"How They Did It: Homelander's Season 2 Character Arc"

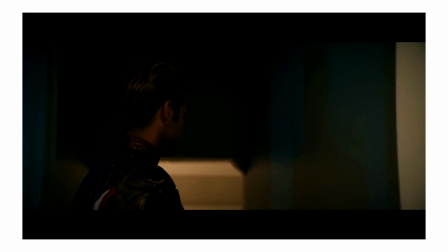And to cap off this scene,
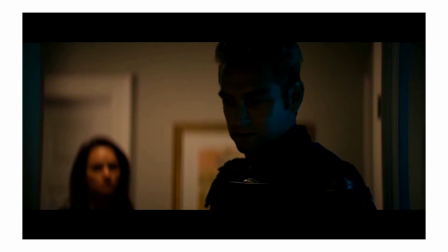Homelander states that he is committed to staying around to raise his son through good or bad i'm not gonna get bored and move on
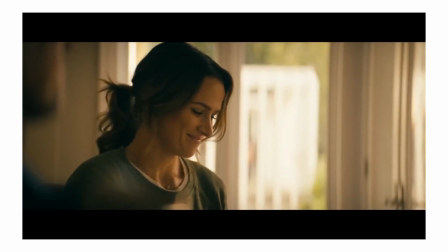of course this is merely a cleverly placed tool to accentuate the destruction phase of the narrative we focus on the highs so the lows feel
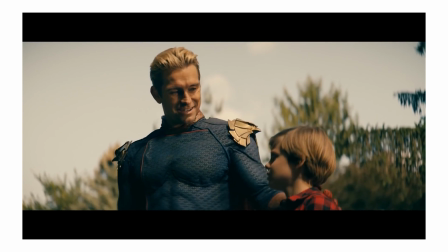even lower when homelander attempts to have a genuine father-son moment though in his own maniacal twisted way you call me dad
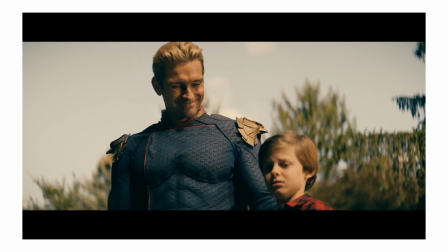it culminates
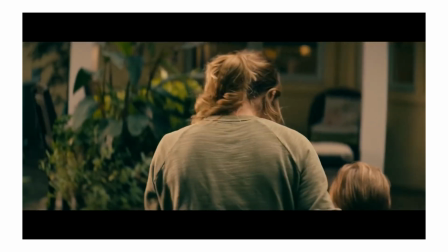with becca trying to take ryan away and Homelander grabbing her by the arm.
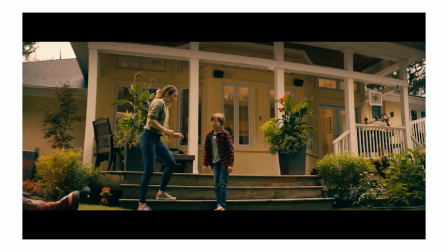Ryan then shoves Homelander to the ground with glowing red eyes, finally showing his latent powers.
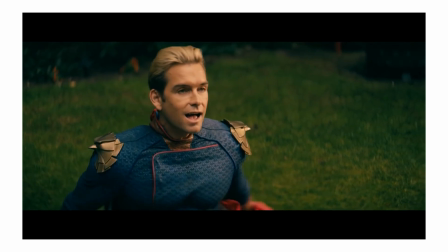Homelander actually enjoys what he sees from his visibly distraught son, again,
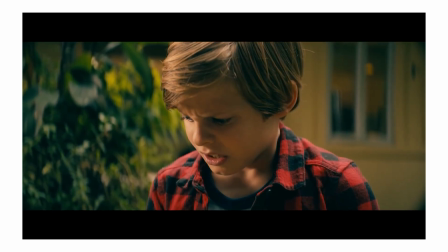highlighting just how screwed up he is emotionally, until Ryan tells him in no uncertain terms that he is unwelcome.
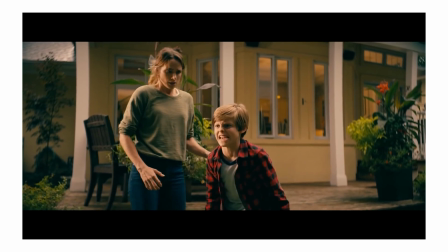Enough of you, I didn't so much! Hey, hey!
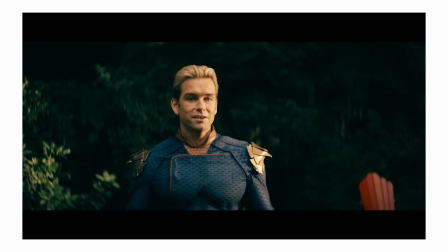And this is a pivotal moment, because it signals that Homelander has lost control of his relationship with Ryan.
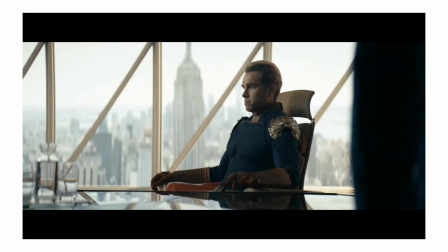And what does he do to cope with this loss of control? He instantly flies back to Vought Tower, his original safe space.
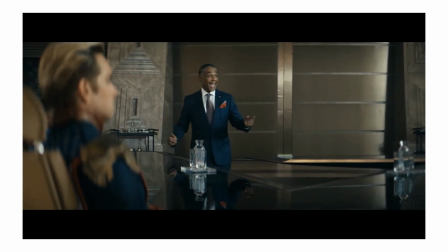This coping behavior is also consistent with information we receive later.
I just felt like I was...
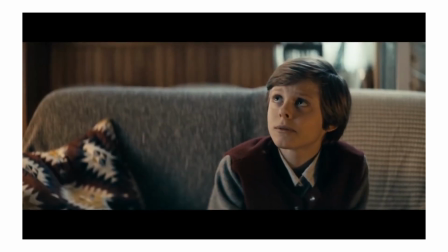What'd you do? I don't know. I took off.
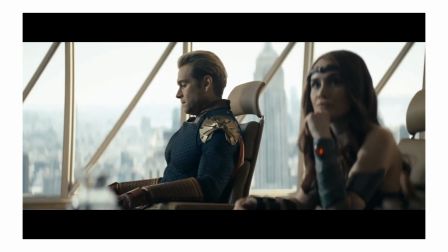Flew away.
But since Homelander knows he has no control over Vought, which was demonstrated by his previous conversation with Mr. Edgar,
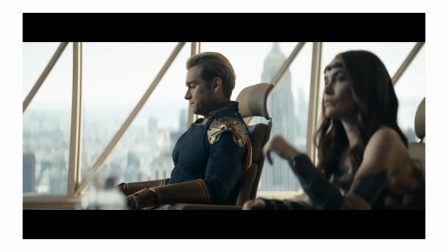he now seeks to exert control over the Seven specifically in opposition to Vought.
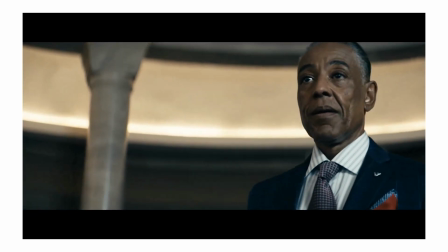Having been rejected by Ryan, he now calls the Seven his family to fill that emotional hole.
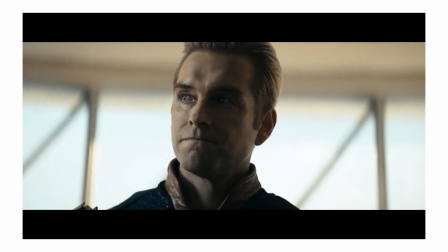We are here. Together.
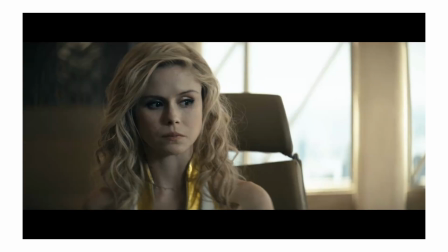You guys. You are my real family.
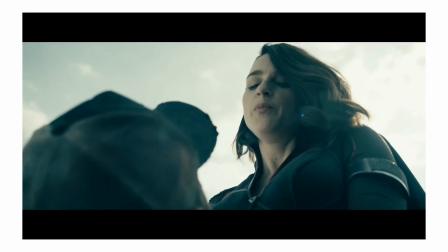However, this control over the Seven is undermined nearly immediately when Stormfront deliberately defies Homelander.
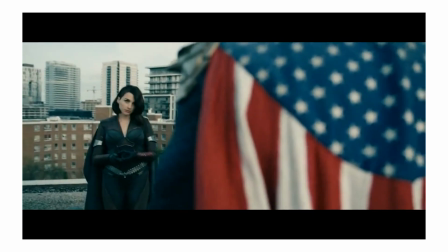I said he was mine.
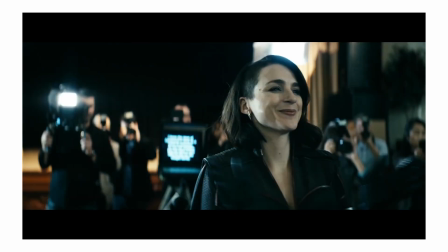culminating with her receiving praise and adulation in the closing moments of the episode.
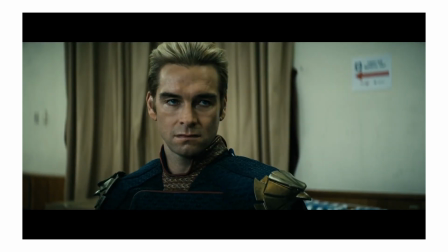This is the beginning of the destruction of two aspects central to Homelander's identity,
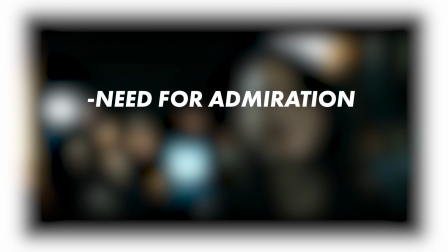his uncontested adoration of the masses and his uncontested leadership of the Seven.
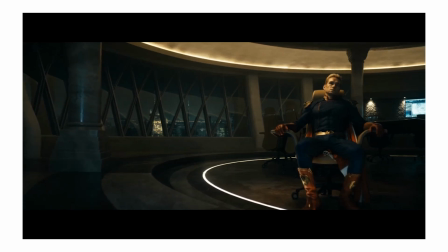The next episode opens by re-establishing and focusing on this facet of destruction and Homelander's lack of control over the situation.
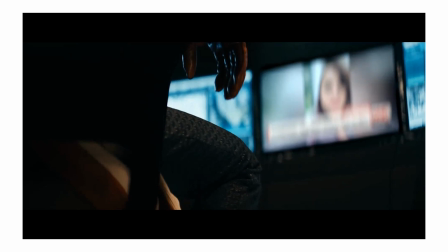And as good writing would dictate, the formula the creator set is followed, and Homelander flies away to a safe space where he has control.
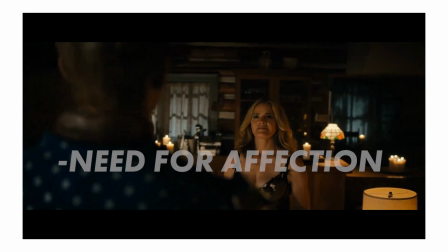In this case, it is the romantic comfort and closeness that he receives from Madeline Stilwell.
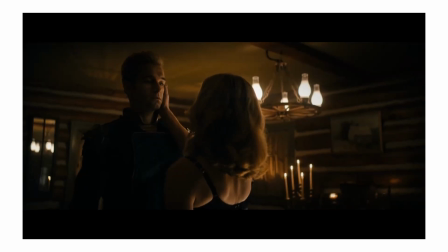This entire sequence in the episode is one of my favorite in the season's two. Really, this episode is just fantastic.
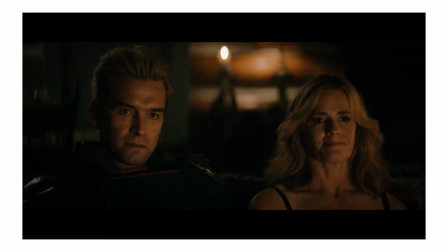The writers made the great choice to put Homelander ahead of the viewers.
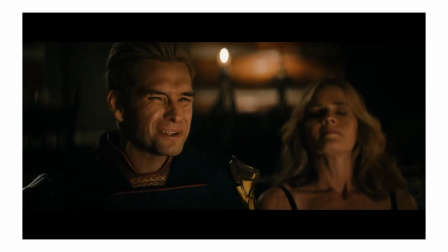What I mean by that is Homelander knows exactly what's happening in this cabin because he set it up,
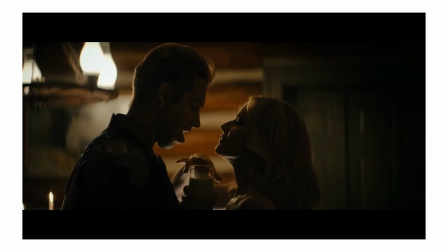while the viewer is trying to catch up to the story by figuring out what's going on.
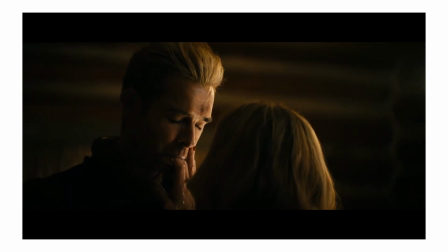Is Stillwell still alive? Is Homelander hallucinating? Has he gone completely delusional?
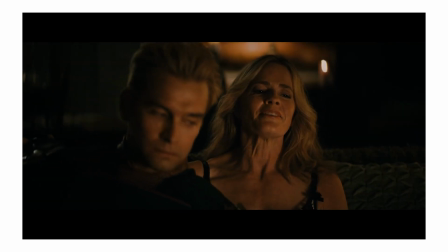These questions are fostered expertly by the showrunners delaying the answers to Stillwell's appearance,
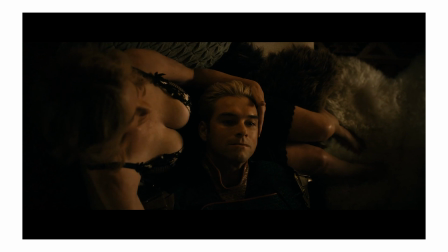fostering mystery and suspense, each of which are fuel for narrative engagement.
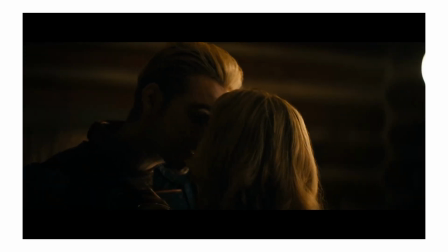But getting back to how this plays into the destruction phase, the show is again accentuating a pivotal aspect of Homelander's character so that when it is destroyed,
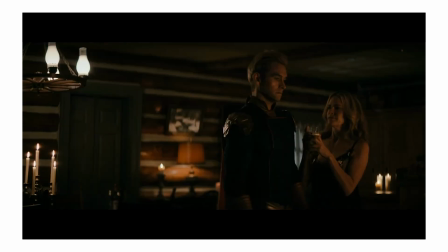it's fresh and salient in the viewer's mind. The show is basically saying, look at this thing that Homelander has, now watch us take it away.
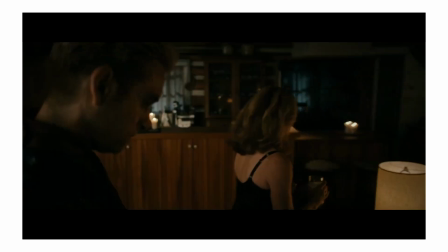However, there is some stuff that happens in between that needs our attention first.